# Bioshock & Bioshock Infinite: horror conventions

Bioshock is a first-person shooter role-playing game set in the unnerving city of Rapture, an underwater city built by Andrew Ryan.
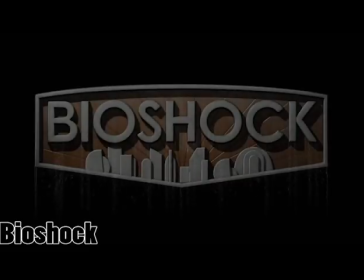(0:07)
The game was developed by 2K. The role-playing element gives the player different ways they can interact with the game by using choices such as saving killing characters.
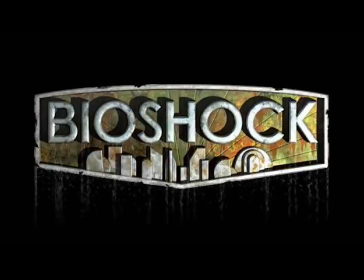(0:16)
It also hints at the survival horror genre game. The horror is only shown in environments giving it a horror feel however the genre conventions still apply.
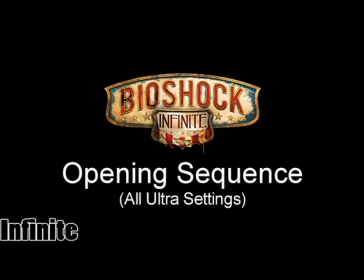(0:26)
Bioshock Infinite on the other hand is the third game in the franchise and is developed or produced by the same company.
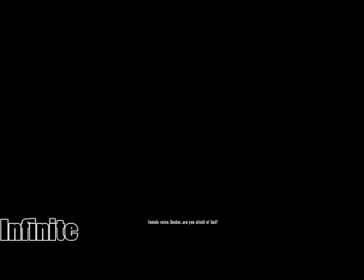(0:31)
It is set in the year 1912 and follows the story of the protagonist, Brooker DeWitt, who is summoned to the floating air city of Columbia in search for a girl. This game differs from previous two games in the series, however it all connects towards the end. The survival horror is not as obvious, but at certain aspects of the game, the horror conventions are hinted.
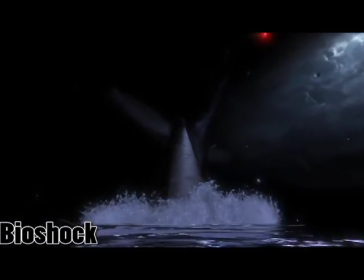(0:52)
It is clear that Infinite and Bioshock have their share of similarities and differences. The Bioshock's environment has more horror conventions rather than Infinite.
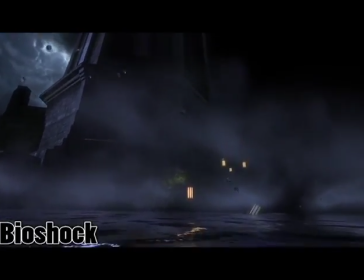(1:00)
It is a dark displeasing and can make the player very uneasing. This is done by the score, sound effects and horrifying, sophisticated settings.
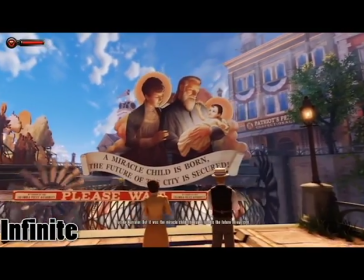(1:07)
With Infinite this is the opposite, the settings are aesthetically beautiful.
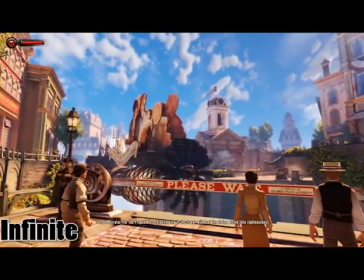(1:12)
Rather than the eerie, creepy environments, Infinite uses bright, friendly, warm feelings to make the player feel comfortable and welcome.
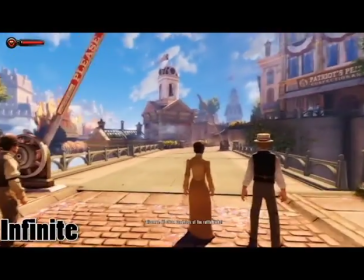(1:18)
However, this is very misleading as once the player gets into the story they will learn the hidden aspects of horror and how it's completely opposite of safe and friendly.
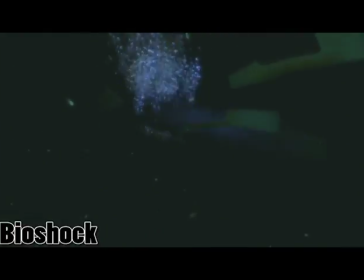(1:28)
The opening scenes for each game do follow each other in similar ways to introduce the setting where the players will be roaming around.
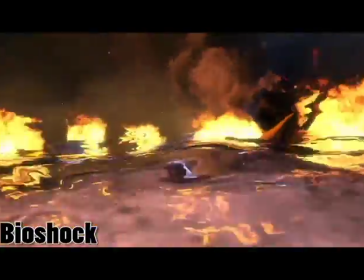(1:35)
The opening of Bioshark starts off from a plane crashing the sea. The atmosphere appears sinister and the location is isolated.
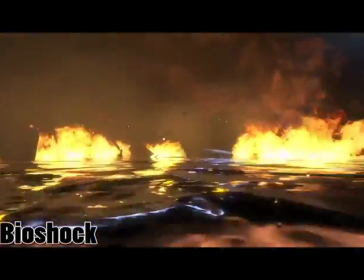(1:41)
It is setting the eyes of the player so it is like their experiences themselves.
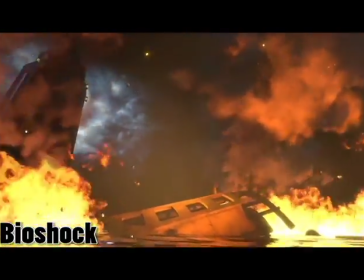(1:46)
It is a dramatic opening as the movement of the screen is frantic to show the state of panic.
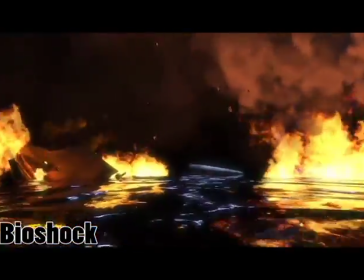(1:50)
It uses a point of view shot to see the world from the character's eyes, so it's like the player is there in the game.
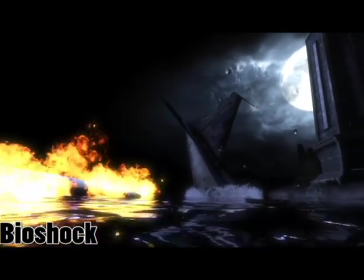(1:57)
The only things illuminating the setting is the burning plane, the moon and the lighthouse. This is low key lightning so it creates shadows.
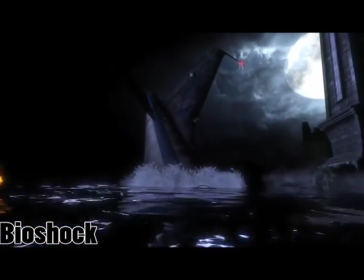(2:04)
There is a dark feel to it and makes the player feel like they are in a dangerous situation.
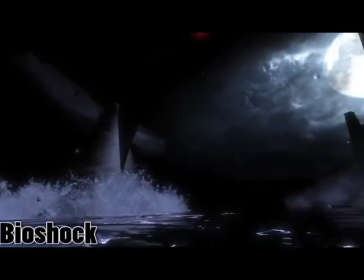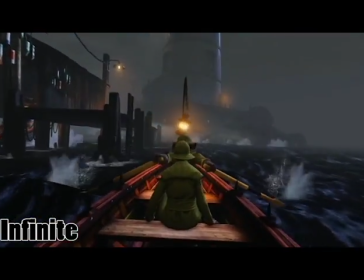(2:15)
Whereas with infinite the same lighthouse and sea area are introduced in a negative way.
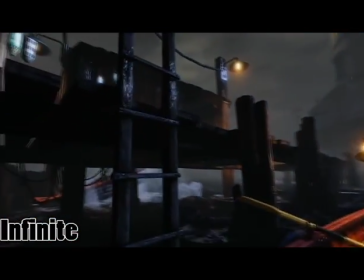(2:19)
The weather conditions are dark and dismal, it creates another dangerous feel as the weather sets the mood for the game.
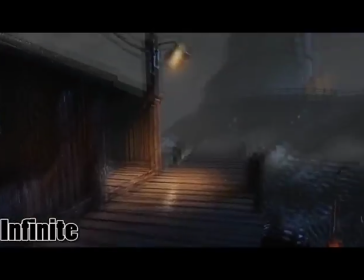(2:25)
The storm and the mist create an eerie feel to the setting and can make the player feel uneasy. This uses the same low key lightning to set the mood.
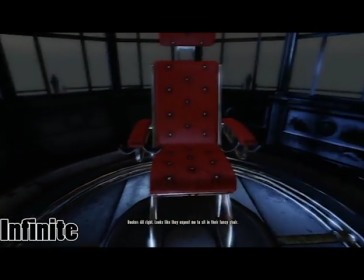(2:36)
To introduce the main gameplay settings, both games use a method of transport to show off an environment.
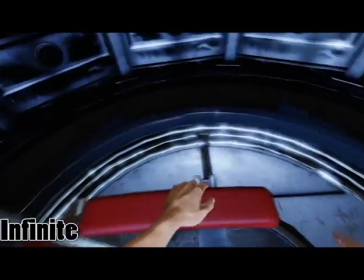(2:42)
For Bioshock, the transportation is in the submarine and for Infinite it's a lift.
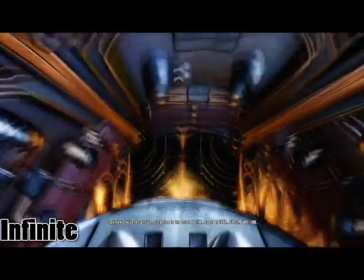(2:46)
This lift sequence uses a very tense lead up with the dramatic music, it is uneasy as the setting is all closed in showing isolation and being trapped.
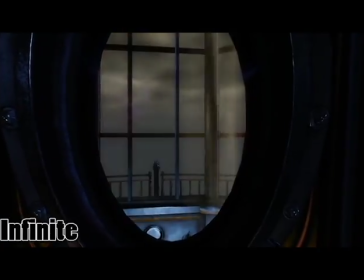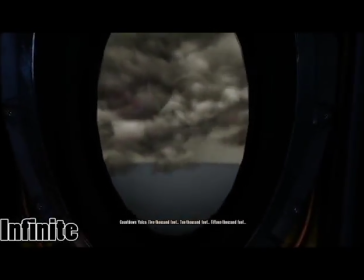(2:59)
It is a lead up to show something bad is about to happen. There is a countdown that could indicate countdown to danger.
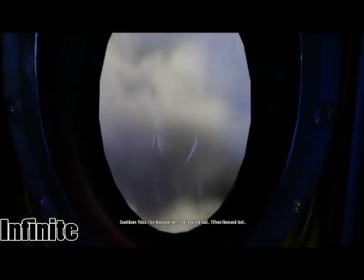(3:08)
The more it counts down, the more suspense there is, it is fast paced editing.
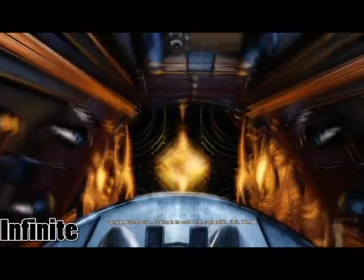(3:13)
The disturbing sounds make this scene in Biosho more frightful, such as ambient sounds, mechanical sounds and bells ringing.
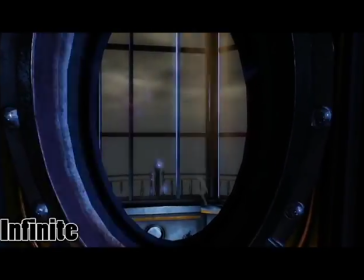(3:22)
The stealth tension to buoy it up, this is to convey the character's emotions, he is showing his panicked state such as shortness of breath and signs of struggle.
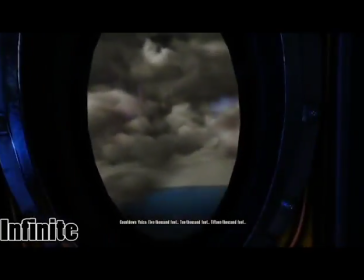(3:30)
Lightning is expressive as the light flickers dramatically, it can cause distress which helps to set the mood in horror genre games.
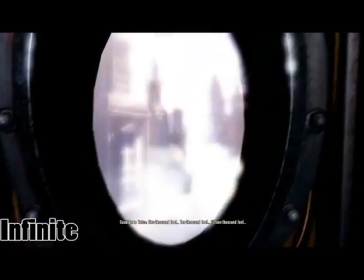(3:38)
However, the twist is to come when the lift arrives at this destination. The struggle is over and the music turns relaxing and peaceful.
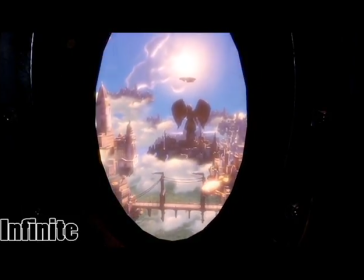(3:49)
The mood changes completely to show it's a surreal beautiful floating city. This breaks the code and conventions of the horror genre as it's not expected.
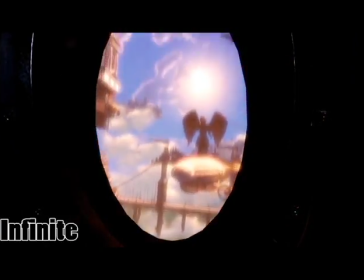(3:57)
Non-diegetic sounds of the creaking lift are still hard to still imply the tense feature.
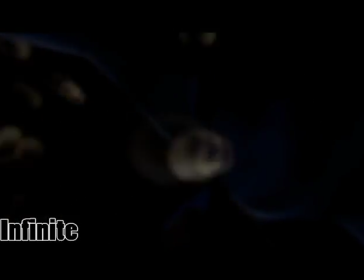(4:04)
After being introduced to infinite opening, it still hints at the disturbed horror storyline.